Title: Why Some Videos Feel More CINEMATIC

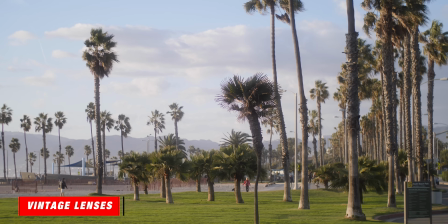Older lenses are just not as clean. They have more imperfections.
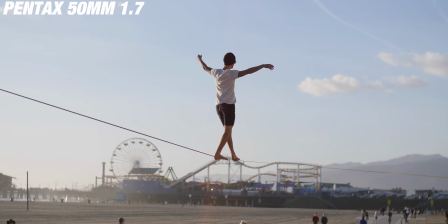And those imperfections actually will make an image a lot of times feel more cinematic.
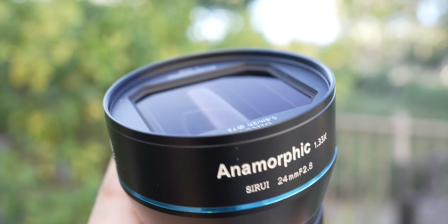And the other thing that I've been playing around with are the cheaper anamorphics that are available.
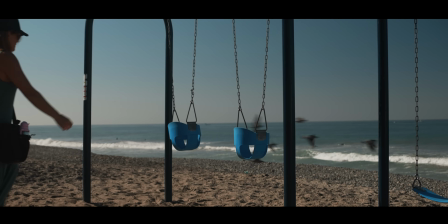So I have the Siri 24mm and the 50mm, which are made for APS-C cameras,
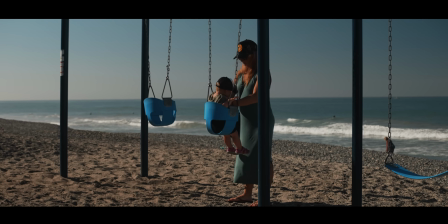but on my Sony a7S Mark III, I can use that clear image zoom, and you can actually shoot anamorphic on this camera.
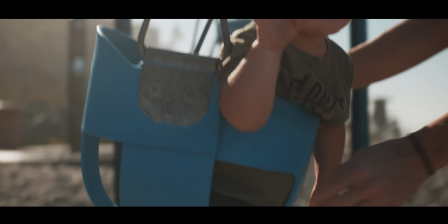When I was shooting this project with my client, I was using these 1.33 squeeze lenses paired with a Cinebloom 10% and an ND filter,
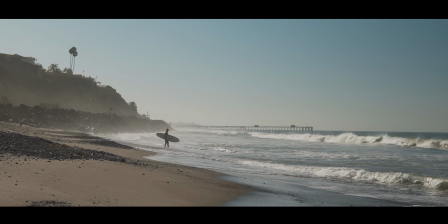and I was able to get some really cool looks and some cool lens flares,
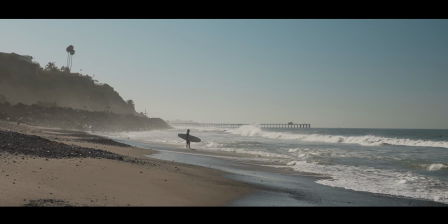and it just had this much more organic quality to it rather than that super clean look that I typically get when I'm shooting with my lenses. Now, like I said at the beginning of this video, it's not just one thing that makes your footage feel more cinematic. So next, I highly suggest you check out this video here. It dives into some other reasons why some videos feel more cinematic than others. I'll see you over there.